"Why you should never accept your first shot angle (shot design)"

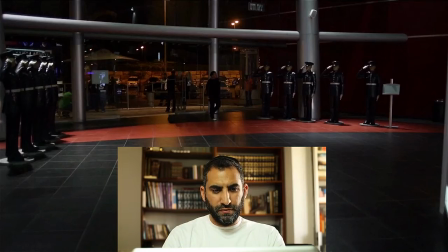[0:12]
Okay, this is going to be a real quick video just to give you guys some ideas, a little bit of a tip on how you can start with one shot, and if you like it, great, but you should still try some more stuff and see what the best you can get. Here's a scene that I came across at a mall.
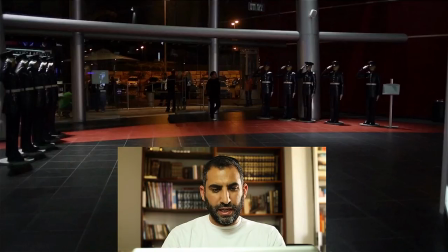[0:31]
The entrance to the mall had these soldiers, and I said to myself, okay, let's see what we can do with that.
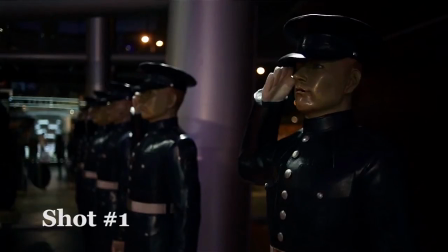[0:36]
So I just stepped up to the first soldier that I thought, and here's the one. It's basically that soldier right there is this guy here on the right. It's the first one, and I figured I'd go right up to him, get him in focus, and purposely I angled it in a way where you can see the rest of the soldiers going down the line.
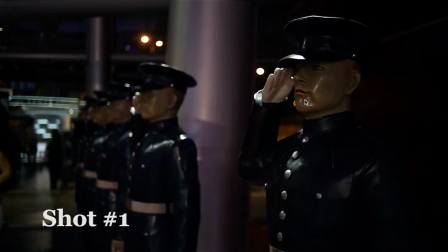[0:54]
And that's a pretty good shot. I mean, the truth is I could have just been done right there. If I was doing a shot for the mall, you know, that's a money shot. I'm done. But the idea here is to test it out and see maybe we can do something better. So the next position I decided to do is I decided to swing around and point the camera completely in the other direction.
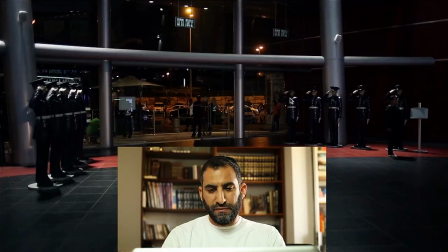[1:14]
I went now to this soldier, the first soldier, and now instead of my camera facing outside the mall, it's now going to be facing inside the mall. And I just wanted to see. I'm just playing around. Let's see what happens in that background. So now here we are on this other one.
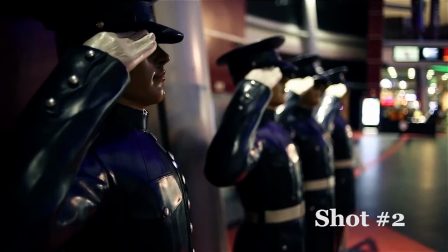[1:27]
And straight away I already like this way better. First of all, the soldier is lit better. The background has so much more light and things going out of focus right here in the top right. It's all that's just beautiful stuff. So again, I could be done there, but I said to myself, you know what?
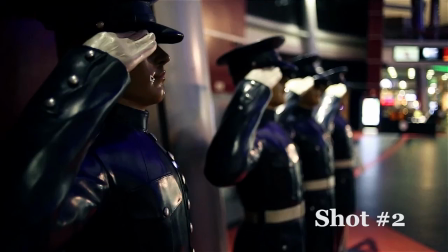[1:43]
This soldier here on the front, I don't see his eyes, I don't see his face, and he's kind of in the dark. Maybe we can do better than that. But I don't know. I'm not that much of a pro. I can't look easily at all the soldiers and know exactly who's lit best and who's not.
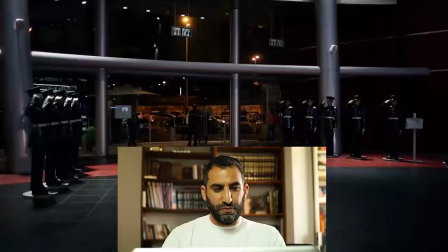[1:57]
So I'm going to just grab my camera and go to another shot. So going back to our reference, our wide shot, now the next shot is that I decided to go to this first
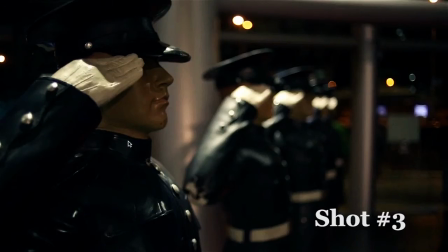[2:08]
soldier, and let's see what that gives me. And here we are. We step up to him, and actually I like this better than the first shot, but not better than the second shot. I like the way the soldiers are lined up. They seem to be lined up much better. But again, that first soldier, the one that the focus is on, he seems too dark for me.
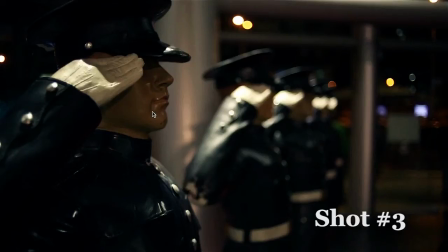[2:27]
He's, you know, look, everything depends on your story. If the mood is that you want to be mysterious and you don't know who this soldier is, then maybe that would be good. But for my thoughts, you know, I want to see that soldier.
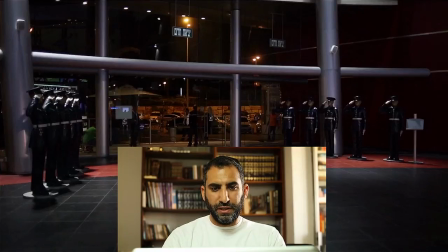[2:39]
What I noticed is that maybe a cool shot would be looking through the left soldiers, and so looking through these guys on the left and focusing on the ones on the right. And maybe that would be an interesting take. So that's what this gave me.
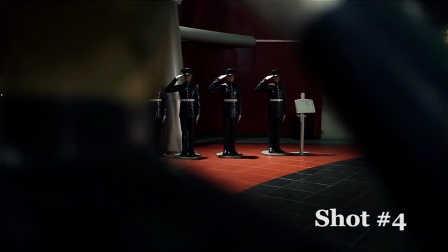[2:54]
Now, I don't know if this would be the only shot I would go for, but it's definitely an interesting look, and it could be something that you could use in your edit. This is something that I didn't even think about when I was first looking for a shot. So this just goes to show you, as you move around, you start to see interesting things that you didn't even think of.
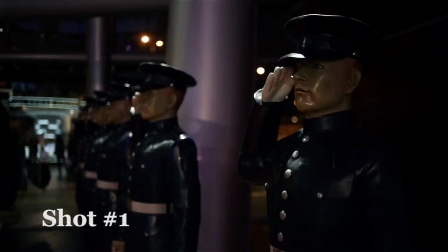[3:11]
So the next thing that was on my mind after these first few shots, the main thing that was bothering me is that the soldiers weren't lit enough,
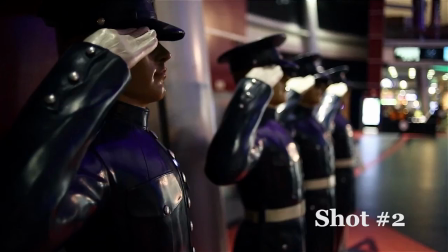[3:20]
and the background, I don't know, there was some interesting areas and some not. And it hit me that if I was pointing more upwards with the camera, a few things might happen. So let's look what happens. This first soldier, what I decided to do is I went back to the other side.
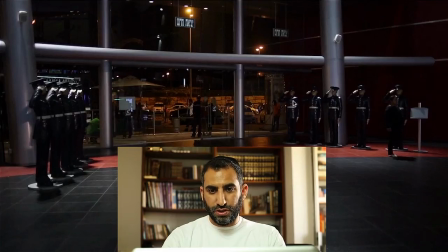[3:37]
I went back to this right side to the front soldier, and I went a little bit lower, pointing the camera up, because I noticed that up high there's all kinds of lights and stuff. So I wanted to see what that was going to give me.
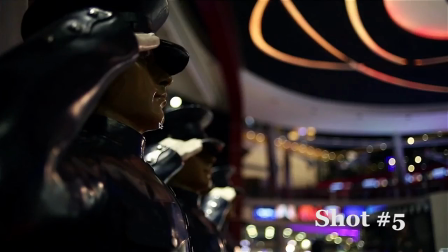[3:48]
So here's that first front soldier that's on the right, and I'm looking up, and all of a sudden look at all these wonderful shapes and bokeh going on back. I mean, this is great. This for me right now is the winner, hands down. But I'm still not satisfied with that soldier being in the dark.
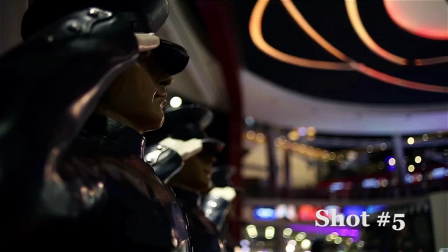[4:06]
So let's go back to our first wide shot that shows us where we were.
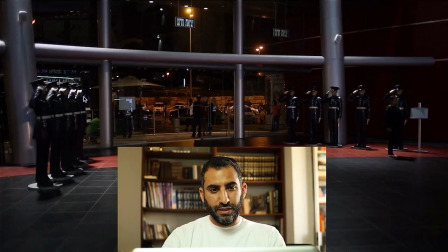[4:11]
I went to the other side, to the left side, and to that front soldier, so that again I could look up on him and see what kind of background I get there.
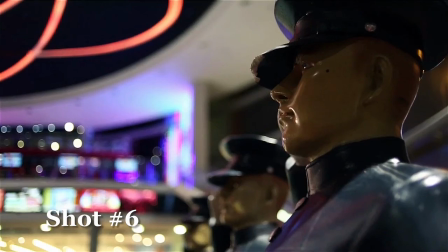[4:19]
And bingo, there it is.
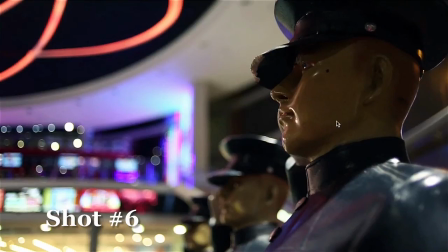[4:21]
That's the money shot for me and for my taste. There he is. I see his eyes, I see his face, and I'm still getting all this unbelievable bokeh in the background and these nice shapes. And an added benefit, if this is something that you're going for, is that I'm looking a little bit down, so he looks very strong.
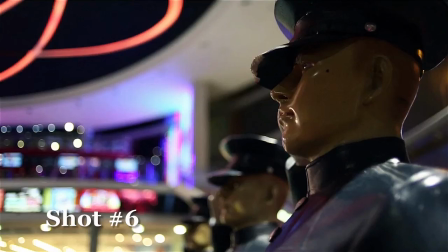[4:38]
This soldier looks very strong. Let's look at the difference between this shot and the first shot that I started with.
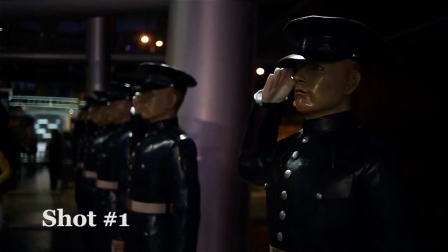[4:43]
The first shot that I started with, I mean, truthfully, if I didn't continue, I would have thought that was great.
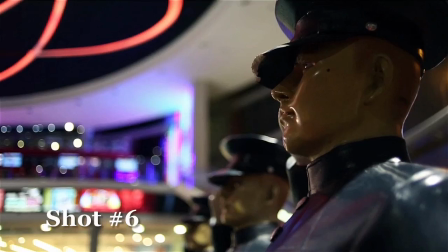[4:49]
But as I kept looking for more and more angles, I ended up with this. And to my taste, that's beautiful. Now, don't forget that your taste might be different, and you might go with that first shot, and that's absolutely okay. But that's all personal. But you should definitely be looking around for the best shot and for what tells your story the best. This could be that in the end of the day, might not tell my story the best.
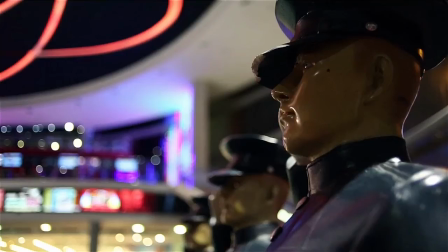[5:11]
Maybe I do want a darker shot, but I knew I wanted something with light on the face that would pull the viewer into this soldier and into his eyes, and then the rest is just for beauty, all that background. So take the lesson here, which is basically look around for your shots.
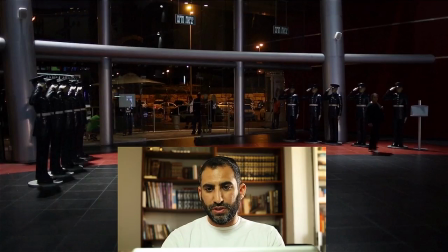[5:31]
Experiment. You never know what you're going to get, which angle is going to get you the best shot, which one's going to have just the right light. Don't just accept your first shot, and you'll probably see a vast improvement just by that one thing alone.